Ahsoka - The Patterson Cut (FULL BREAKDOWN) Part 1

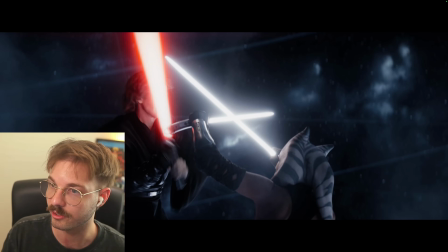0s
And this is what it looked like before, so I really replaced everything in here.
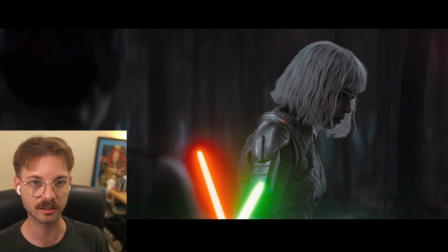6s
Brought it into Blender. I had to do a 3D track. We don't need the bad guys to spell out their plans or whatever. Like, we know. Hey everybody, I'm Kai Patterson, and I edited the Ahsoka TV series into a feature-length movie. And I am going to do kind of like a breakdown from start to finish about the whole process, what I did, what I changed. Obviously, I changed a lot. There's let's actually check this out. All of the like content of the series is like 5 hours, 17 minutes, and 26 seconds, roughly. My movie is 2 hours and 37 minutes. So I ended up cutting a lot out. So I'm going to kind of go through it, from the beginning all the way to the end of everything that I did. I definitely want to say that you should watch the movie and the series before you watch this breakdown video. I know that there are some people that are not going to care and they're going to watch this without watching it anyways, but I think you would really enjoy the movie, so I would definitely watch that first. With that out of the way, let's get into my movie.
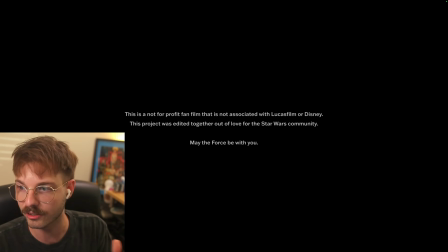77s
So mine starts off a disclaimer, I'm not making money or anything. Then we have the Lucasfilm logo, as always. The classic, a long time ago in a galaxy far, far away. So we start here with the classic fanfare, and I always think that this fanfare kind of like really gets you in the mood for a Star Wars movie. I know it does for me, so that's what I wanted to do with this movie. And I did it for my Obi-Wan movie as well. But I write these myself.
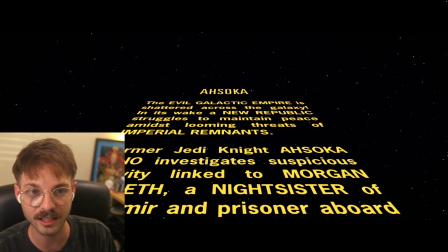109s
I did have some help from my fiance. I asked her, the best wording and stuff for this. I sent it to someone through my Discord who was a moderator on my Discord server for the Patterson Cut, which you should definitely go join. Link is in the description. Her name is Erin, and she helped.
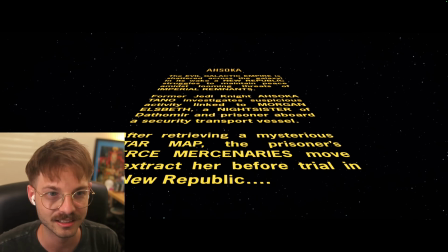130s
There was a part in here, this security transport section right here. I guess I misspelled that. I don't know how I missed that. I said like security or something. I don't remember, but I was very glad that was caught because that would have been super embarrassing if I released that.
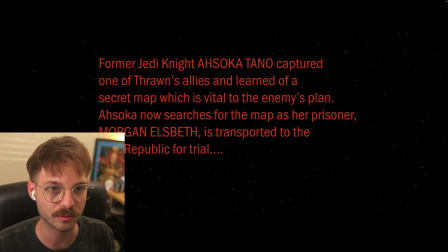151s
If you don't remember how the show started beforehand was this kind of red opening crawl,
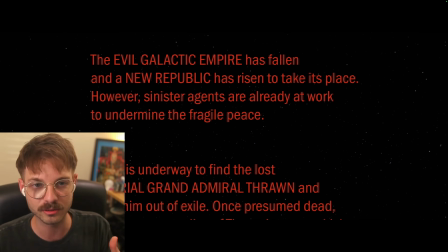159s
which honestly I thought was kind of cool. But again, because I was transitioning into a movie, we all are very much aware of how, Star Wars starts.
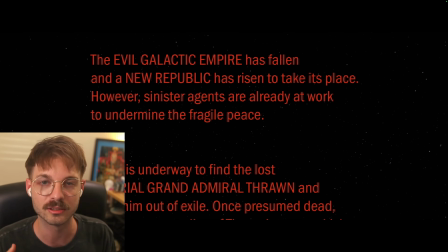170s
And so I always like to incorporate those into my movies because I think it's more of a seamless Star Wars experience. I really didn't have a problem with this. I thought it was cool the way it was done. But I was, again, trying to get back to the movie roots.
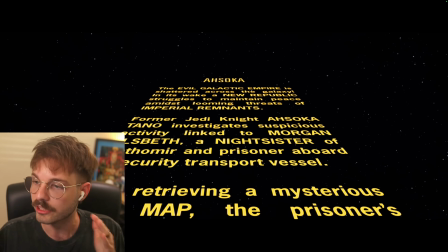188s
I completely rewrote the opening crawl for the movie. I took inspiration from the one in the show, but I rewrote it. In my movie, I take out like a whole section of kind of the early episodes of the show, which is, getting the star map. In my movie, basically, we already have the star map.
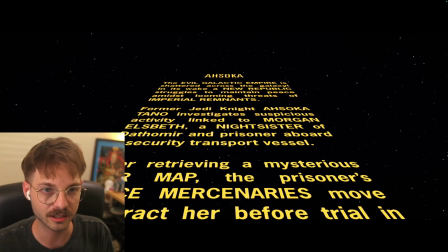210s
So I explain that here in the opening crawl.
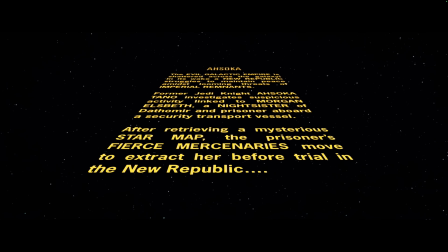212s After retrieving a mysterious star map, the prisoner's fierce mercenaries move to extract her before trial in the New Republic.
That's a huge thing. That's different in my movie versus the show. I cut out the whole part where Ahsoka is getting the star map and Sabine has to open it and then she loses it to Shin and then there's that whole battle. That's all taken out in mine. It originally was in my first cut of this film. I did a cut that was 3 hours long. No one except for me and my fiance have watched that version of it. But as I was watching that, I just knew there's this kind of weird flow, yes, it was a 3 hour movie, but the flow was kind of disrupted by that early plot. And I knew that I could get it down to like a real 2.5 hour feature length movie if I just kind of cut that whole subplot out.
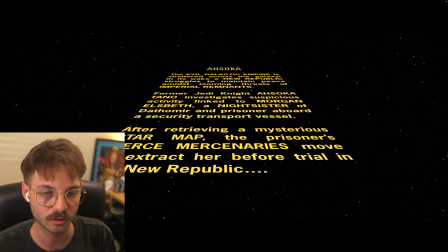268s
So I put it in this quick opening crawl. Another thing that I specifically wanted to make sure that I didn't do was in this opening crawl from the show,
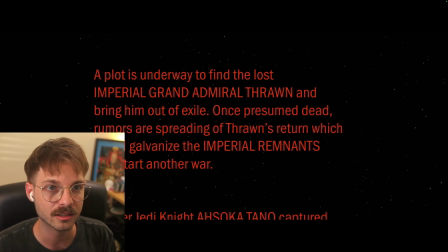279s
it talks about Grand Admiral Thrawn. And I know that is good, especially if you haven't watched anything like, Rebels or anything like that. But for the movie, I specifically wanted you as the audience to learn about Thrawn kind of as our characters in the movie do.
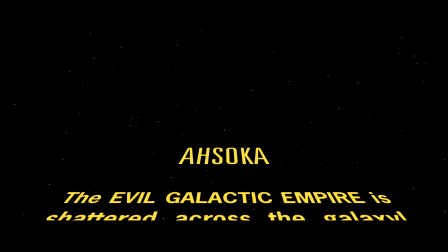301s
So I specifically did not mention Grand Admiral Thrawn in my opening crawl at all.
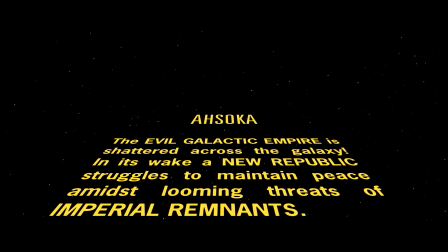307s
I think it's pretty self-explanatory as we go through the movie how the characters think about Thrawn and how they feel,
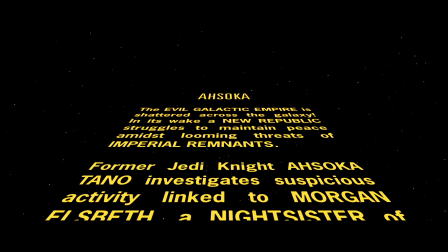316s
what's going on with him, and why he's so important to the story. I think that comes in as we watch, so you don't really need it in the opening crawl.
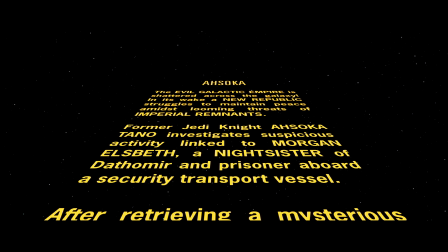322s
The opening crawl usually is just to kind of introduce the main plot going into kind of the first scene.
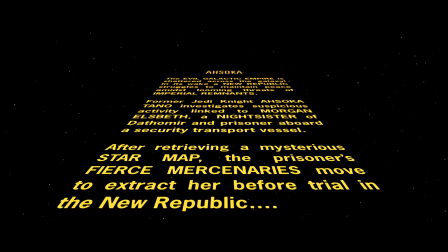329s
So I think that I accomplished that here. Anyways, wow, we're already so far into this and we haven't even got past the opening crawl.
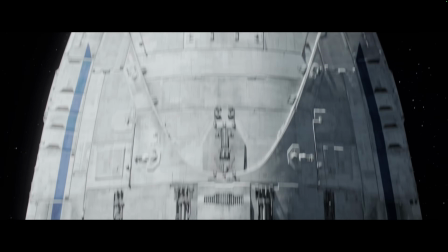338s
Great. So next we go into my movie here, which is the same how it opens in the Ahsoka show. I just like truncated some stuff just for timing purposes. I'm kind of going to go over the major things. If I went through like literally every single thing that I cut out or changed, this would take many, many hours. You know, I'll show you kind of the things that I really like worked on and made sure, and that I am proud of and want you guys to know.
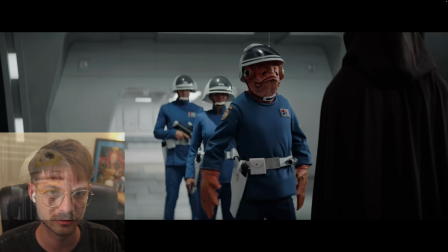370s
So in my movie, this is how this scene goes.
Jakris, get RD3 to scan these imposters for identification.
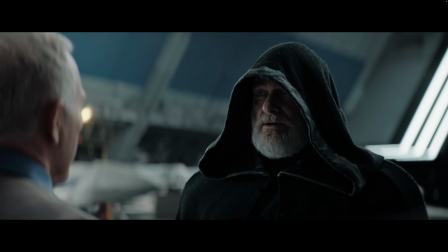378s Allow me to show you our identification.
The reason why I really like it like this is because Shin's moment, we get a Shin moment later on here. This is like Shin's close-up moment, right? She's kind of the big baddie right here coming in. So we don't need that moment from her in the beginning because this is kind of almost a jump scare, you know? It's that's what it's kind of meant to be. So in the show, they talk between each other for a little bit longer. I cut out some of the fluff of the conversation. I don't think that there's a scene that I didn't like chop up in some little way just to kind of increase the pacing. So in the show, this is how it goes.
Allow me to show you our identification.
I get it. You know, movies have those moments where you kind of see the bad guy.
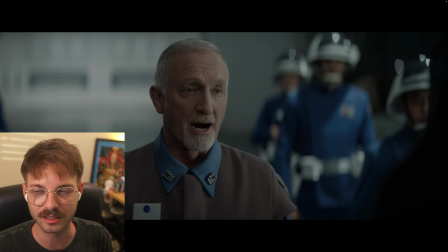440s
But to me, it just kind of like, it was a little
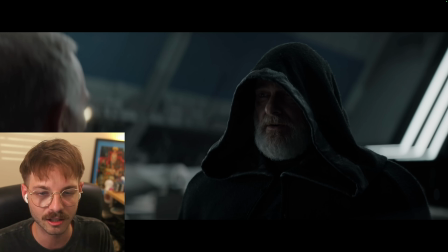445s
slow, first of all, and also like unrealistic that she would catch them off guard here.
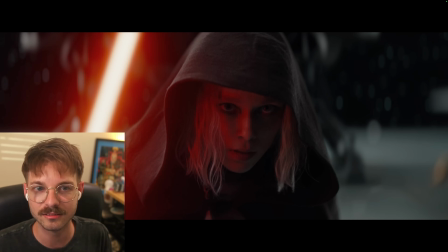453s
Like she's sitting here for like, you know, good 3 or 4 seconds. People would have started shooting, you know? She doesn't really, you know, I know this is like to give her a good close-up, but like I said, we already see that close-up moment later, and I think that one is more powerful anyways.
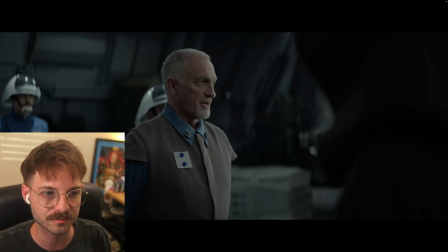471s
So this one, I just cut out, and we have this.
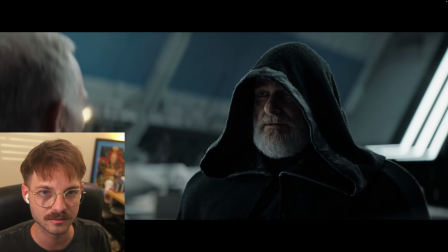476s To show you our identification.
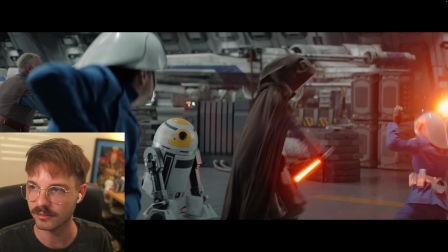481s
Which I just think, it's going to be a recurring theme, but I think that quicker pace lends itself well to a moment like this, especially when she's supposed to catch them off guard.